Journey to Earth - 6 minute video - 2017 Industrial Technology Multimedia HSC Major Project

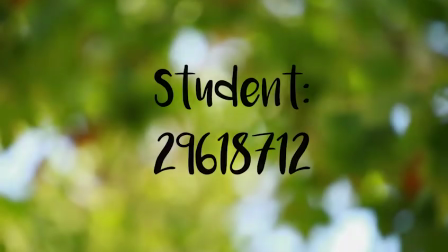Welcome to Journey to Earth, a short film that incorporates both live and animated footage.
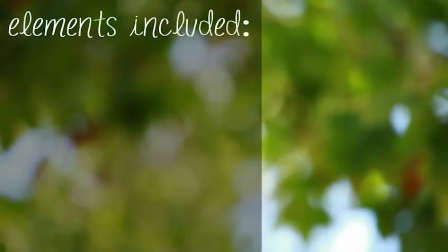In the next 6 minutes, I will be explaining to you how I created each of the elements that can be seen throughout the film. There were a number of different elements and skills that were used in the video. These include graphic design, animation, filming, character rigging, video editing, photo editing, and audio creation.
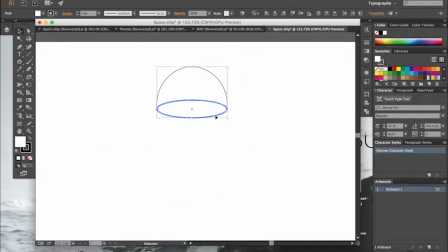The first stage of creation was graphic design. This was where I created all of the assets that were going to be included throughout the video. Some of the more basic elements were used with the shape and pen tools. These elements were then joined together using the Pathfinder tool to create the image.
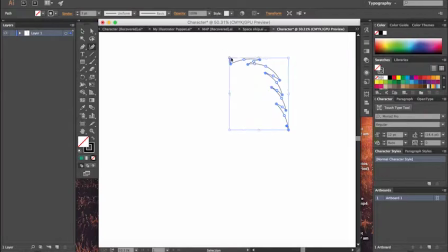Other things like the alien were made completely from sketches. There was a lot of planning and trial and error that went into the creation, and this meant that I had a clearer understanding of what I wanted to create. This is one of the hardest elements to draw due to the complexity of the shapes.
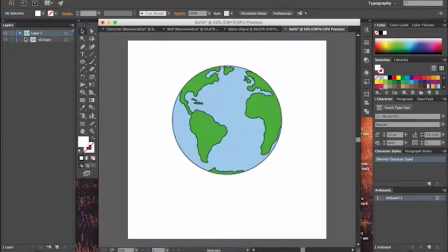In some aspects, like the world, I traced off references to ensure that the look was as realistic as possible.
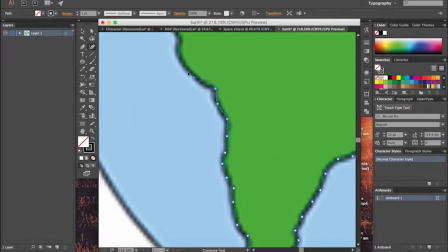For more details on how the graphic designs were created, please see page 58 of the folio.
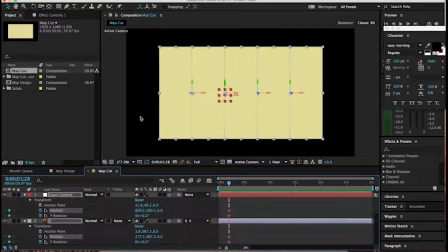The next stage of production was animation. This is where I animated all of the assets that were going into the scenes.
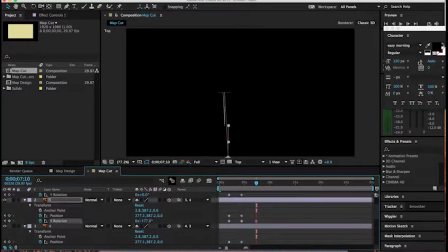This involved the flying, map, and closing montage of photos. One element of After Effects that was essential to the creation of animation was keyframing.
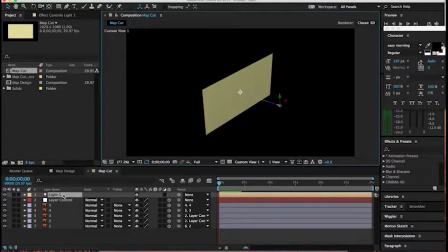Keyframing allowed for the creation of a sequence of events with different elements and allowed for control of what happened to each.
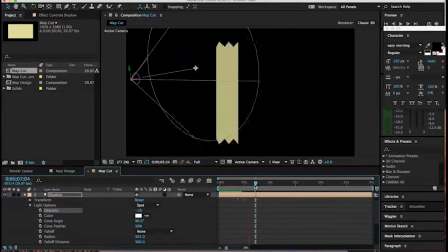As you can see in the videos, these were used in the making of the map.
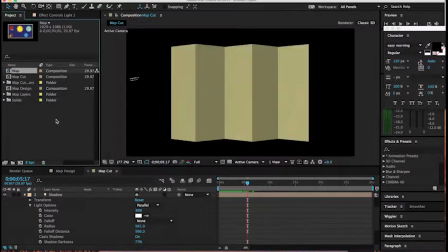Other elements that were used in the making of the map was use of the 3D tool and lighting tools.
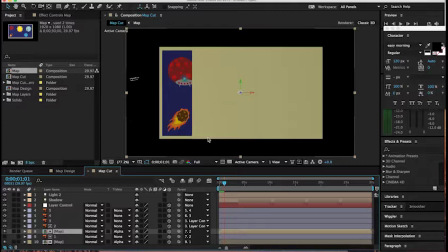The 3D tool allowed you to use more dimensions to make an object look more realistic.
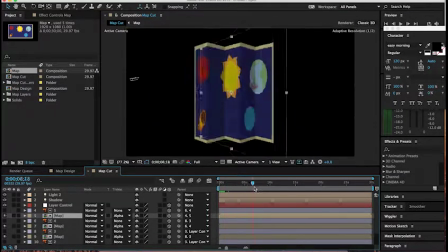This, paired with the lighting and camera tools, allowed for a more realistic animated scene.
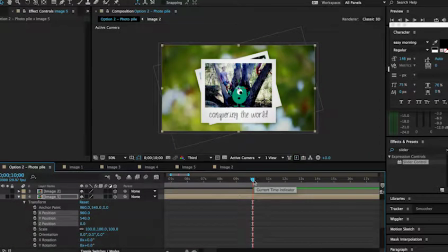The use of the camera tool was essential to the montage of photos at the end. This allowed it to have the look of falling photos.
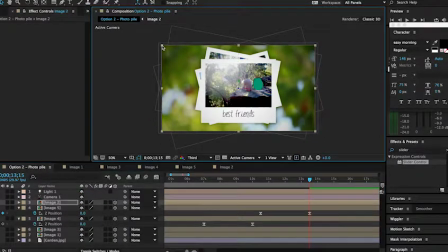For more information on the production of this element of the video, please see page 60 of the folio.
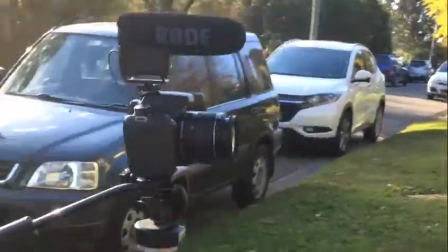In the video, you can see the setup that I used for the creation of films. I used a camera, tripod, and microphone to ensure the best quality of production.
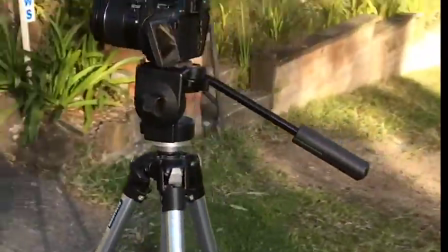There was a lot of careful planning that went into this stage to ensure that I used the right locations to create the look that I wanted.
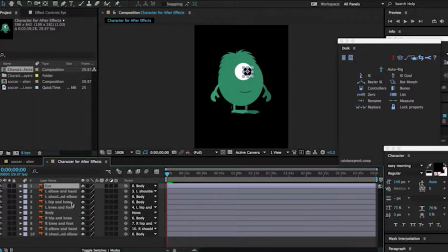In the rigging of the alien character, I used both Adobe After Effects and Adobe Character Animator to do so.
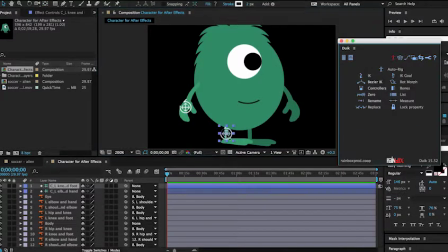In After Effects, I used a plugin called Do It, which allowed me to be able to create lifelike limbs and allowed for movement to be easier to animate. Once the limbs were created, I used the controller tool to create reference points that I could later use in the animation process.
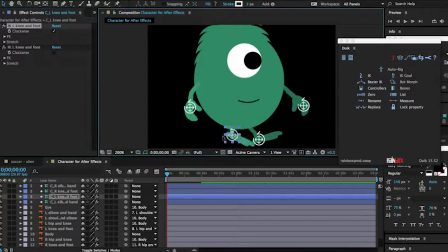This made the process easier as it meant the arms moved naturally as a human's would, and I didn't have to control them independently.
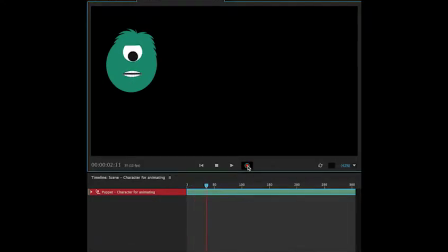In Adobe Character Animator, motion tracking was used to track the movement of my eyes and mouth, and this was directly transferred to the alien. This was an easy way to animate as it meant I did not have to individually animate each mouth movement and eye movement.
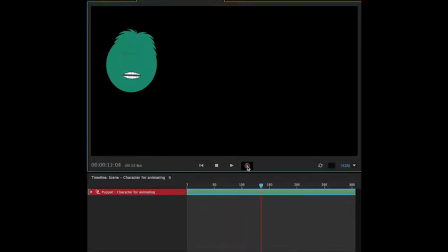As well as this, it created a more realistic and natural look. For any more information on character rigging, please see page 63 of the folio.
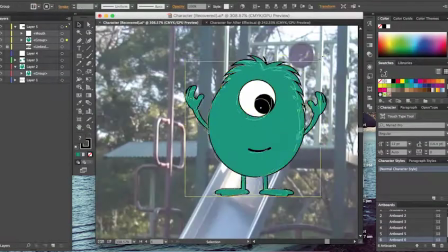Alterations had to be made to the alien before each set of animating.
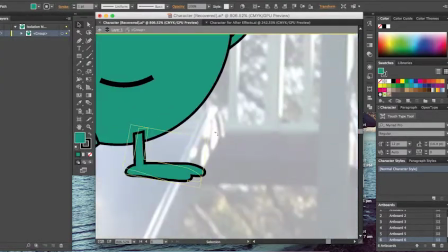Different elements had to be removed, and as well as this, there were different perspectives on which way the alien was looking.
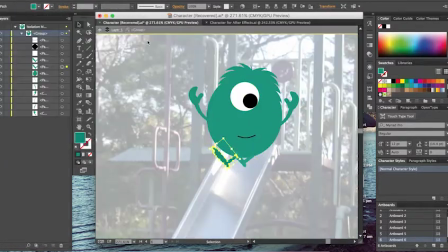A lot of the time, I took screenshots of the scenes that the aliens will be in,
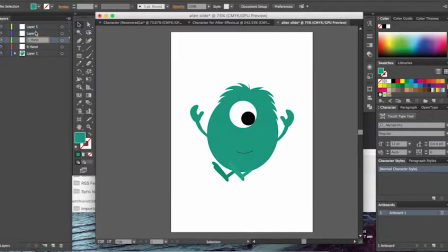and this allowed for a reference point of how big the alien needed to be and the positions that they needed to be in. Once the character was rigged, the use of keyframes allowed me to create the individual movements that the alien did throughout the scene.
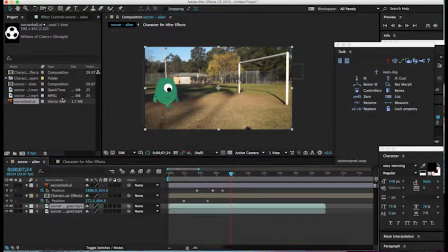This was done in After Effects. In some stages of animation, I had to use a mask tool.
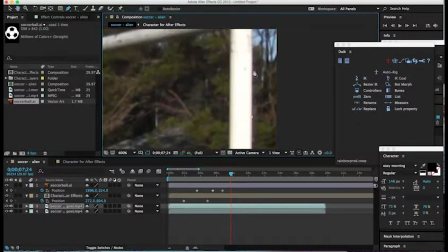This allowed animated content to go behind elements of the scene that were already there.
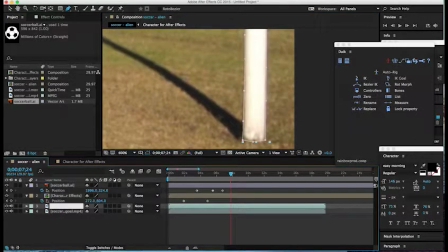This created an overall more realistic effect and made the animations look like they were part of the scene.
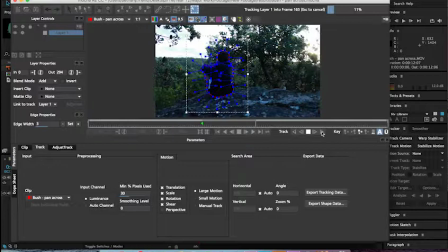In After Effects, I used a large amount of motion tracking to allow the alien to follow elements of the scene.
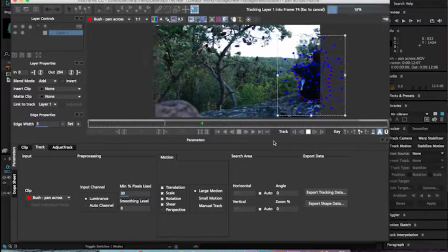This was done with a plugin called Mocha AE and allowed for easy motion tracking of objects.